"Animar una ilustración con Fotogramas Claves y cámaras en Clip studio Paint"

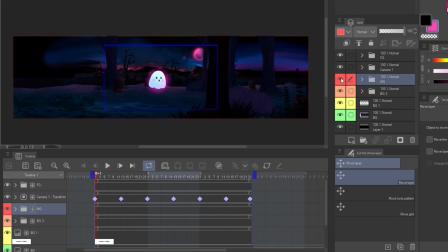739s
Voy a crear una cámara 2D para animar cada plano por separado en velocidades distintas.
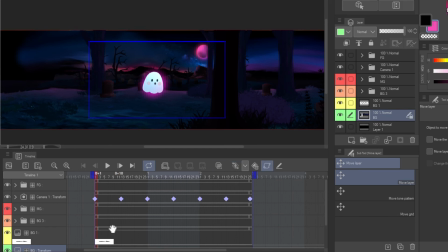745s
Tanto el cielo como las montañas están en capas individuales. Simplemente voy a habilitar los fotogramas clave y modificar un poco la posición.
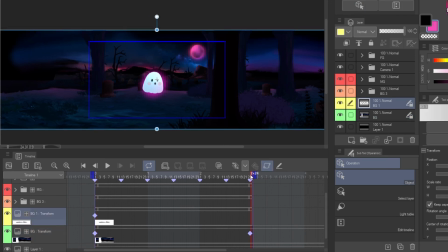753s
La idea es que parezca que se mueven lentamente. El segundo plano de montañas lo movemos un poquitito más para que empiece a generar la sensación de profundidad.
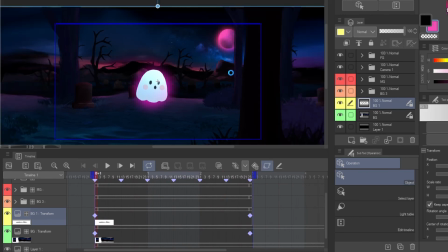762s
Reproducimos y vemos cómo empieza a formarse el efecto. Para el siguiente plano creo una cámara 2D y coloco el grupo dentro de ella.
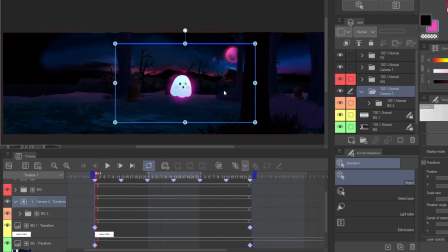770s
La ventaja de utilizar las cámaras es que podemos modificar las capas individuales del grupo sin modificar el movimiento de cámara.
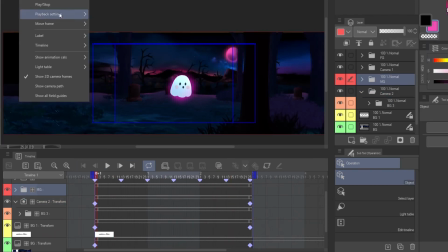779s
Repetimos el mismo procedimiento con los otros planos. Cada plano más cercano se debería mover más rápido para generar el efecto de parallax.
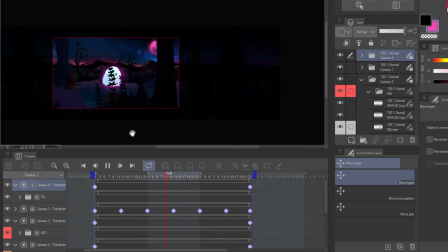788s
Con el primer plano yendo más rápido, le vamos a crear esa sensación de 3D en el fondo.
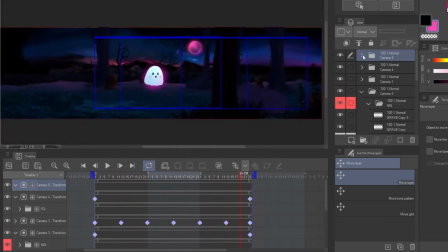794s
Para hacer la composición un poco más dinámica, creo una última cámara 2D y meto todas las capas adentro. Voy a moverla y girarla un poco para simular un efecto de cámara en mano. Siempre es buena idea experimentar con este tipo de detalles finales para pulir un poco más la escena.
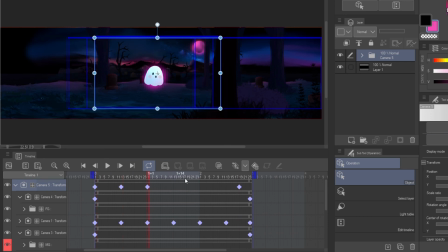811s
Si no nos gusta el movimiento final, eliminamos los fotogramas y listo.
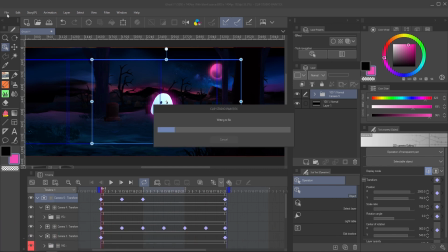819s
El último paso es exportar nuestra animación con el efecto de cámara 2D. Vamos a Archivo, Exportar animación, Película.
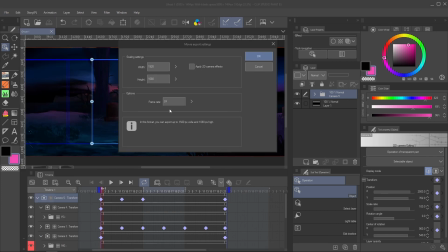827s
Seleccionamos un nombre y una ubicación para nuestro archivo y en el siguiente menú seleccionamos la resolución y nos aseguramos que el efecto de cámara 2D esté seleccionado.
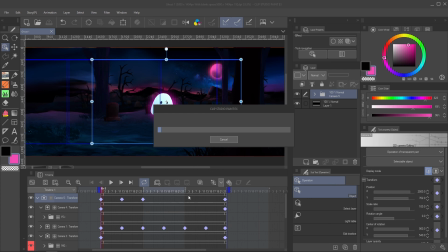836s
Esperamos a que renderice y tenemos nuestro archivo final. Este es el resultado final de nuestro efecto de parallax.
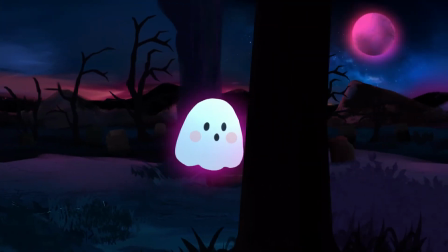843s
Espero que este tutorial les haya sido de utilidad y que puedan combinar las técnicas básicas para obtener resultados interesantes.
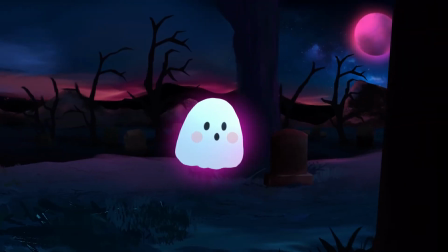849s
Cualquier consulta, déjenme un comentario. Muchas gracias por mirar. Nos vemos en la próxima.